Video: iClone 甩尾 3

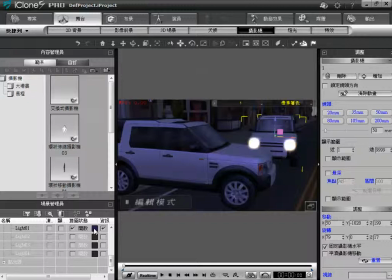[6:15]
我們打了一盞主燈嘛一盞燈是藍色的你不要怕 再開第二盞吧再開第二盞那第二盞
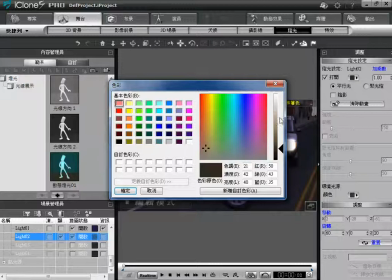[6:24]
的颜色我喜欢用红色
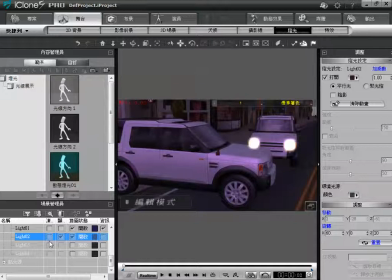[6:30]
这样交叠了这个灯的入射角我不要从同一个方向来这一盏灯我就可以旋转它的入射角
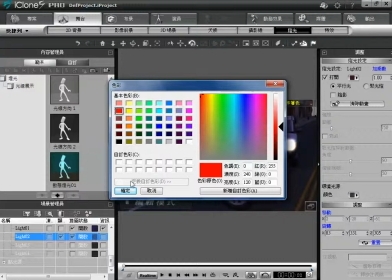[6:42]
或者是用什么颜色太深了
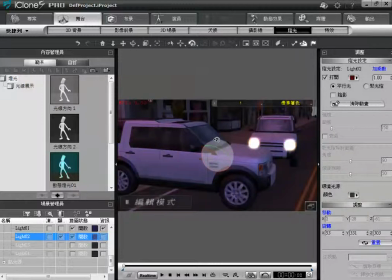[6:51]
反正我的意思就是创造一个晚上的各种可能性的灯光颜色
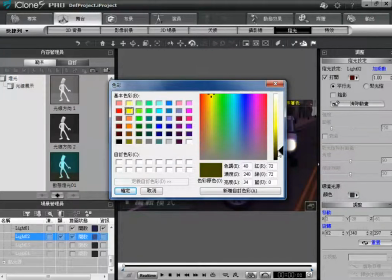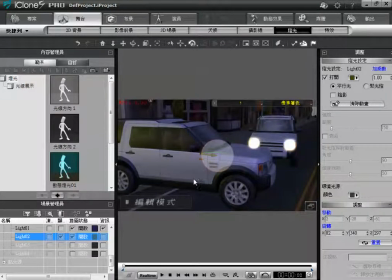[7:04]
这样可以凸显一些边缘你看这边局部光那这边我要讲的就是你可以改变光的来源注射角选了灯的名字之后用这个旋转第三个我打了两盏灯场景就越来越亮
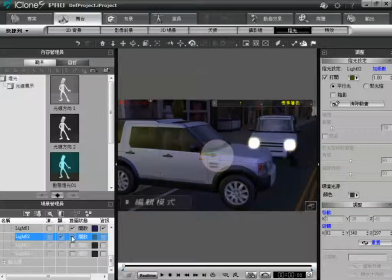[7:24]
对不对那不太优吧因为我原本的药的暗度不见了
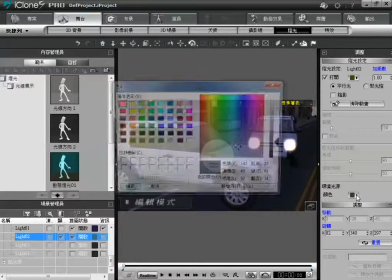[7:31]
刚好这边有一个叫环境光是整体的环境你可以把整体的环境再降低你降到最零就完全
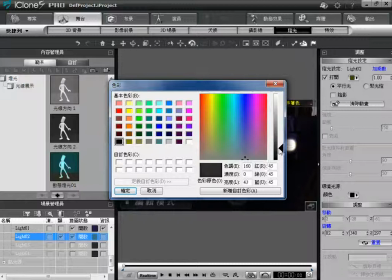[7:41]
很暗了降低环境光
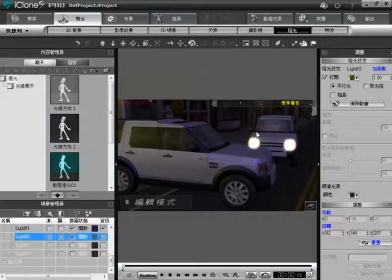[7:49]
之类的处理你又可以创造出一个这样的感觉但是你们今天不需要像我这样练习我只告诉你们你看有没有差好像它真的后面是商店对不对商店透出来的光那只是镜头拍不到就是我说的
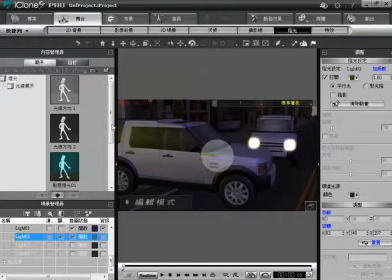[8:06]
镜头以外的你不要管让观众有view就可以了还有这边不要按到这个冻结不要按到冻结的意思是它不让你调了动不了可以骗人
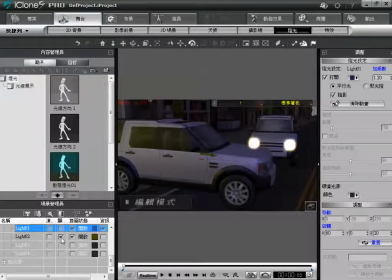[8:24]
反正冻结不要按这个显示就是这条箭头你也可以不要看到它这都不是我要讲的最重要的
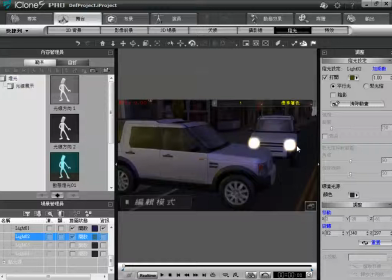[8:36]
而是说在现在这个场景我觉得不漂亮因为晚上应该有路灯而不是全部是靠月光或者是商店假的这种灯光我们要营造的是路灯路灯就要用什么样的灯呢
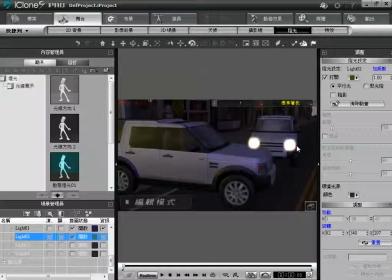[8:56]
我讲的是手电筒那个聚光灯聚光灯你们不用开第二盏也没关系反正我就直接讲路灯怎么开路灯怎么开那当然因为我开了这一个第二盏
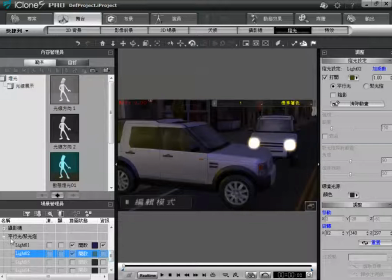[9:10]
我就算了就用第三盏你们看到这边写的是平行光或聚光灯的意思也就是说一盏灯有两种用途看你要哪种用途那现在播发Light03勾起来
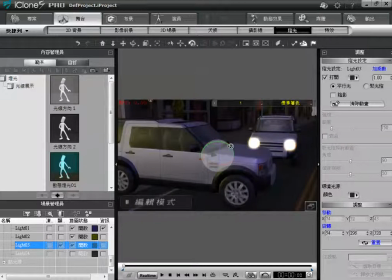[9:31]
有LED03了然后呢我把它改成聚光灯一改聚光灯它怎么跑掉这是这个bug我觉得不应该这样它在这里所以我就要回到预览摄影机一下
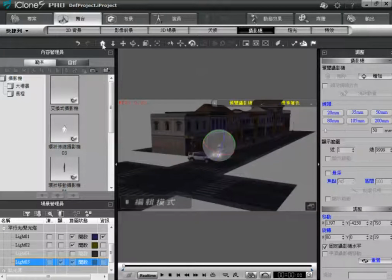[9:52]
它在这里你可以按这个phone去看它它在这边
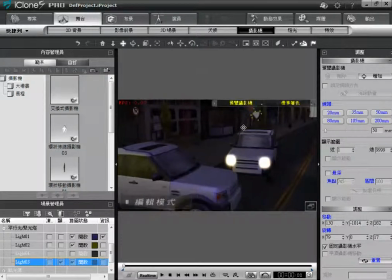[9:56]
原来它在半空中然后呢那也許你就可以把它拉回來然後轉一下角度讓它往下打
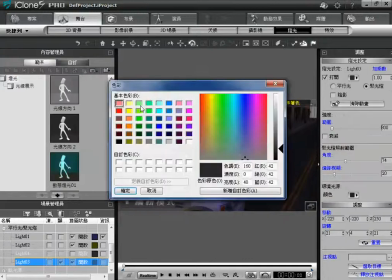[10:16]
然後這個好暗喔我們把它打亮一點比如說晚上的燈應該是這個
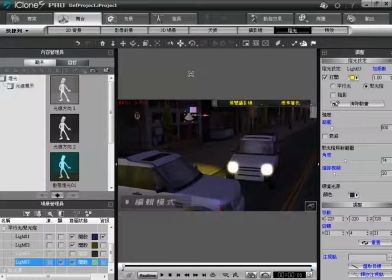[10:21]
對不對你看就有這個往下打的提高一點就照亮局部了
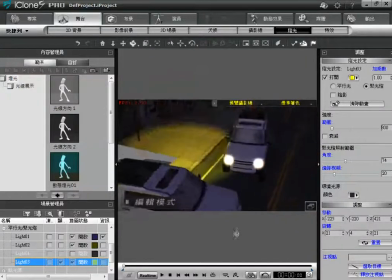[10:29]
那我們從這個角度看就真的有一個路燈的感覺
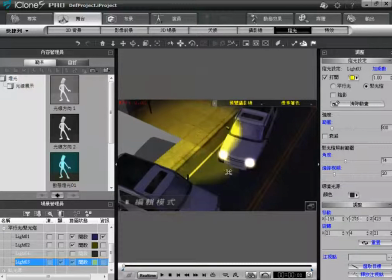[10:37]
把他移到這邊一點照亮這個局部這邊有一些細像比如說他照亮的
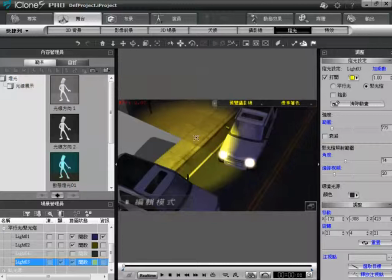[10:54]
摔檢這實在是不像真的路燈他太均勻了你可以勾起這個摔檢他就比較反映真實的感覺然後這邊有他投射的角度就是它的半徑圓周半徑你要多大
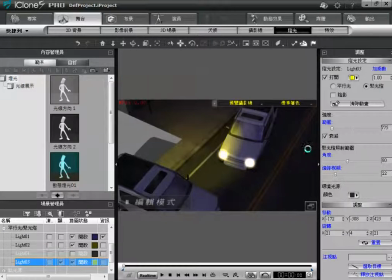[11:14]
那邊緣要不要模糊一點還是銳利一點那我們回到一套攝影機來看的時候
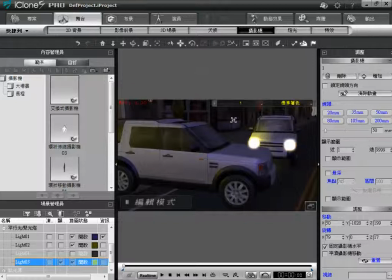[11:20]
看不太出來對不對其實這樣就遜掉了晶瑩的一個燈觀眾看不到何苦呢那我們就再把它拉過來一點這樣就看到了嗎就有立體感一輛車有明有暗
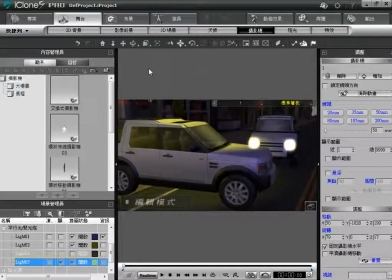[11:40]
這樣子就可以營造出霧燈的感覺然後你會說這邊也要有嗎一盞一盞一盞它最多就是兩盞被直線光用掉了我是用兩盞可以用你要再營造第二盞的話就是去開第二盞
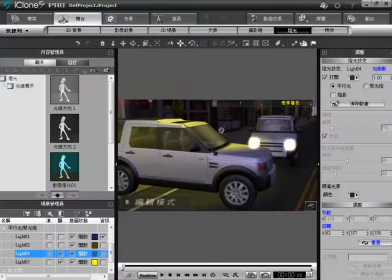[11:59]
然後慢慢的移過去不是很不是很簡單的事情你就是要稍微的去處理大概就是這個意思
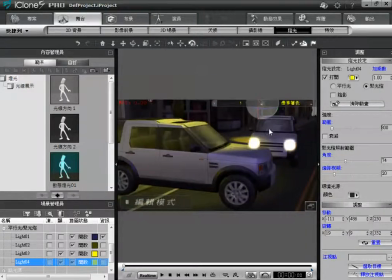[12:19]
燈麻煩了可是燈打的好就會蠻漂亮的希望大家能夠從這邊做經營你看我們的遠方有了燈
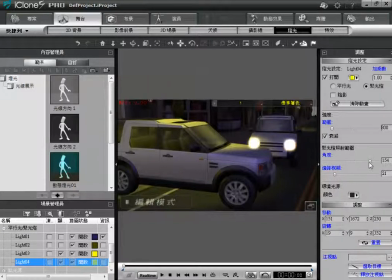[12:38]
這個燈在這邊它就會讓你的圓方的那個局部感產生那個我要怎麼形容它呢反正就是比較符合實際的狀況那這樣子觀眾就感覺你看有沒有的差別我把它關掉
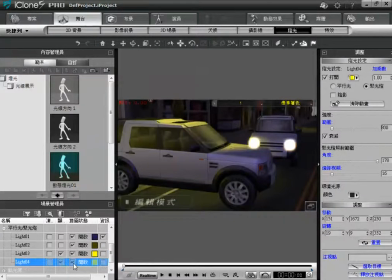[12:55]
沒有跟有這邊又加了五分那用這個局部光的老師就是用我建議先用聚光燈
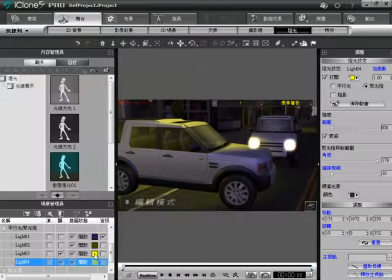[13:08]
你把其他两盏开启开启之后选颜色选完颜色之后这边要改成聚光灯因为它是互切的然后小心一个bug不要再切回平行光你切回平行光那个位置就跑掉了这是个bug
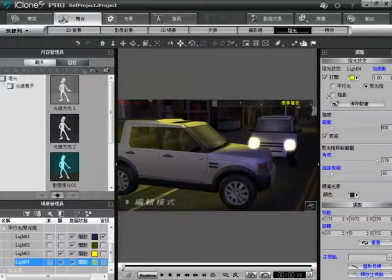[13:27]
再切回去你辛苦调好灯的位置就不见了要重调所以就是不要再回来了那这边衰减啊什么玩一下我再講一次只要顧到畫面內的就好
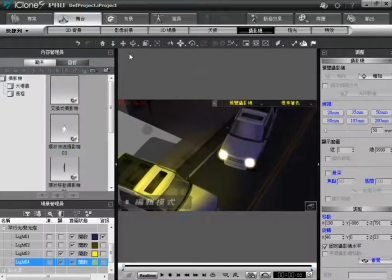[13:41]
我們從預覽攝影機看的不重要算這樣也很好看
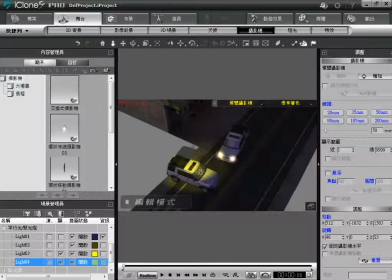[13:49]
可是我這邊沒有做就算了